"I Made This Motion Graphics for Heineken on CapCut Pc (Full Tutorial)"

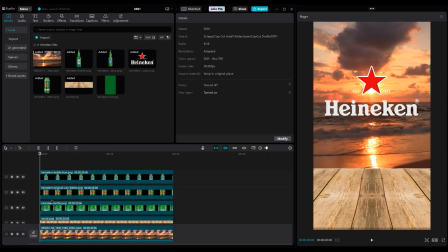(4:16)
Do the same process for the blue bottle, and finally, you should have something like this. But they should come into the shot one by one, not together.
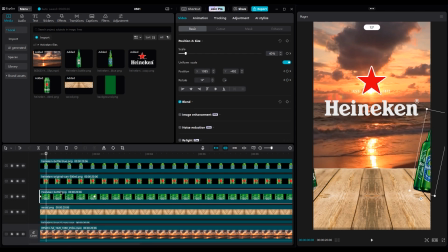(4:23)
For that, we should go 20 frames further. 1, 2, 3, 4, 15, 16, 17, 18, 19, 20. Go 20 frames further again, and move the blue layer to the current time. Now let's see what we made.
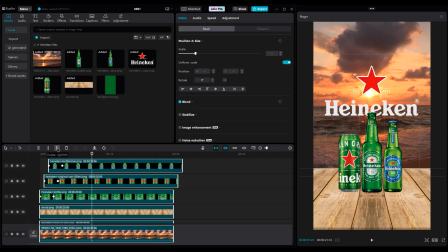(4:40)
Select all layers, and cut the extra frames on the right side, because 10 seconds is enough for this project.
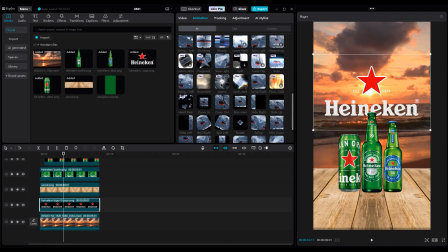(4:45)
For the logo, we can use animation options. Apply slide up and increase duration to get a slower reveal.
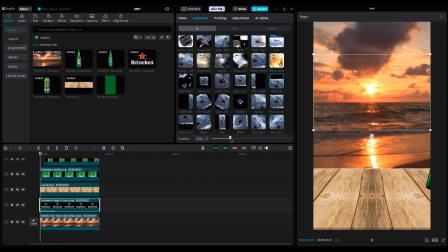(4:53)
And it should stop when the bottle movements are about to end. Let's move the layer to the right side a little bit. then increase the duration of the animation again.
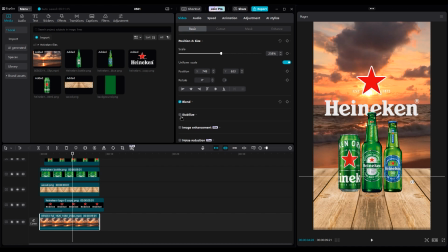(5:03)
Before we start the next part, let's remove the movement on the background by using the stabilize feature.
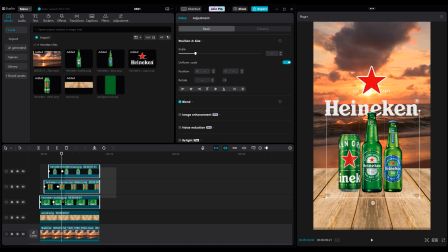(5:13)
For creating shadows for the bottles, select all bottle layers and create a compound clip. Then duplicate it by holding Alt and then move the layer up. Go to the basic part, rotate 180 degrees, and then mirror it.
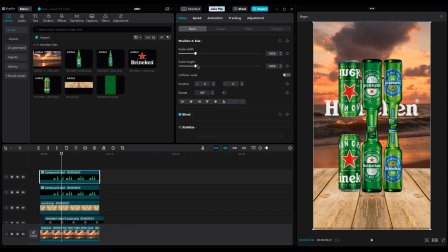(5:27)
Turn off uniform scale and change the height. Then move it down under the bottle layers.
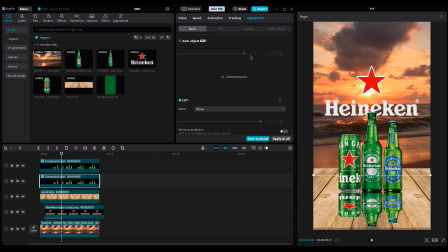(5:38)
Then move it under the bottles layer. Go to the adjustments layer, curve part, and reduce the brightness of all colors to zero. It becomes completely black. And it's a little too dark and strong for a shadow. Let's reduce the opacity. To make it more realistic like a shadow, we should use some effects.
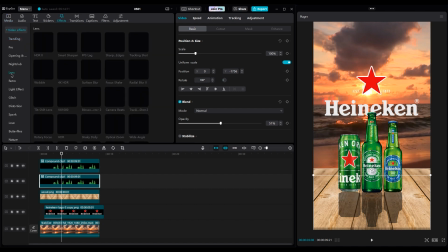(5:57)
For a soft shadow, the best effect is motion blur because it makes the edges softer.
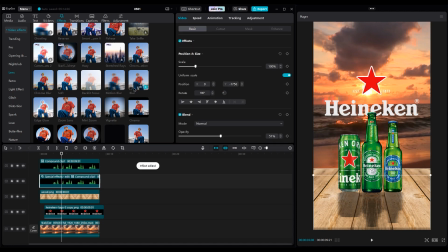(6:02)
But we should reduce the horizontal number to 52 or 53. After that, add blur to make the edges a little softer and increase the blur to 100.
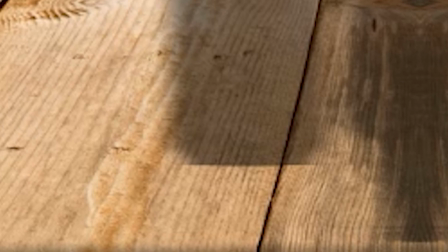(6:11)
For the top of the shadow, there's a little sharp edge, so we should make it softer by using the mask tool.
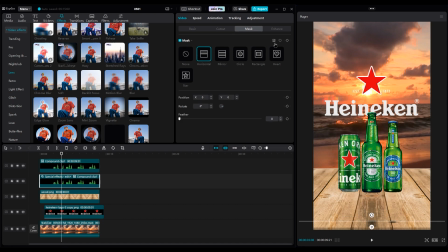(6:16)
Then go to the mask part and use a horizontal mask and invert it, and increase the feather to 50 and reduce the opacity a little bit.
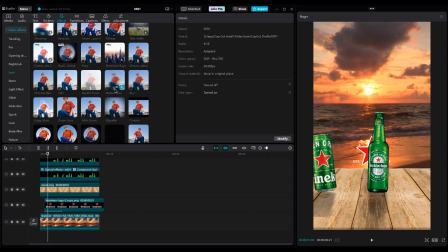(6:32)
For the background, add a blur effect because our focus should be on the bottles. And reduce the blur a little bit to see the waves better. To make the shot more realistic, let's use a horizontal mask on the wood.
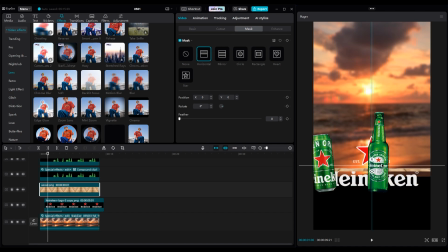(6:45)
Move it to the top of the wood, then invert the mask and increase the feather.
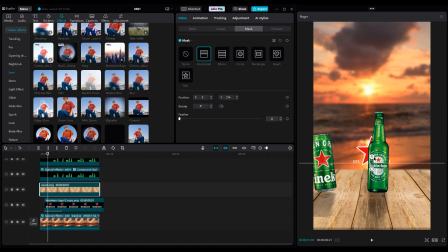(6:50)
Now, behind the bottles is out of focus, like a real camera lens when it has a range for focusing.
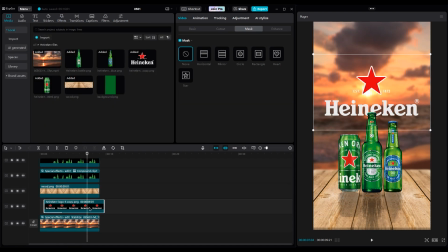(6:56)
For the next part, let's cut the logo at second 7 and move it to the top of the layers. But the text comes on the bottle, and we don't want that. First, fix the part of the logo layer that we cut.
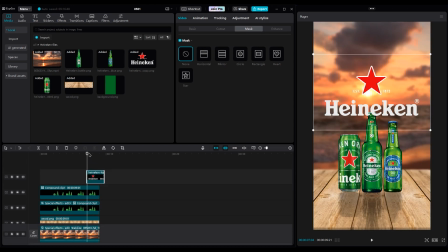(7:12)
Then select the logo layer at the top and go to the mask part and choose a star mask. Change the size to fit the red star. Now add the green image under the star layer and choose the star mask. Move it under the star and make it small so the red star covers it completely.
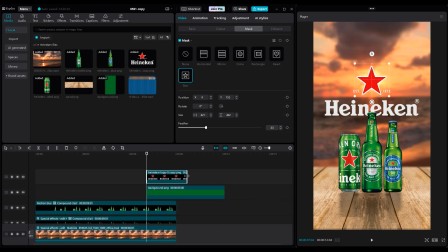Then go to the beginning layers. Create a keyframe on the size for both layers.
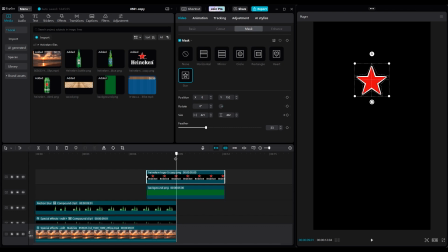(7:42)
Then go to the time when the video is about to end and zoom out to see the shot better.
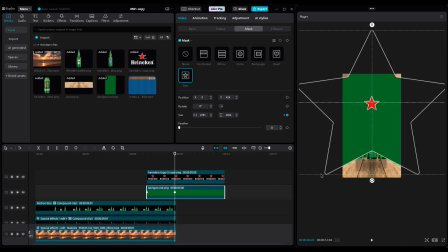(7:51)
And increase the size for both layers. If there wasn't any area to scale, just increase the number.
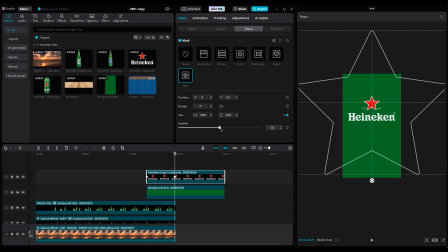(8:04)
Then increase the mask feather to get a soft edge for the logo. Now select the logo layer and create a compound clip.
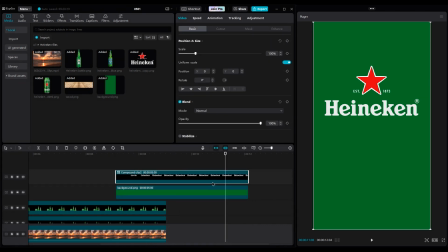(8:12)
Go to Basic and create 2 keyframes. One of them at the current position, and for the second keyframe, set the logo at the center of the shot.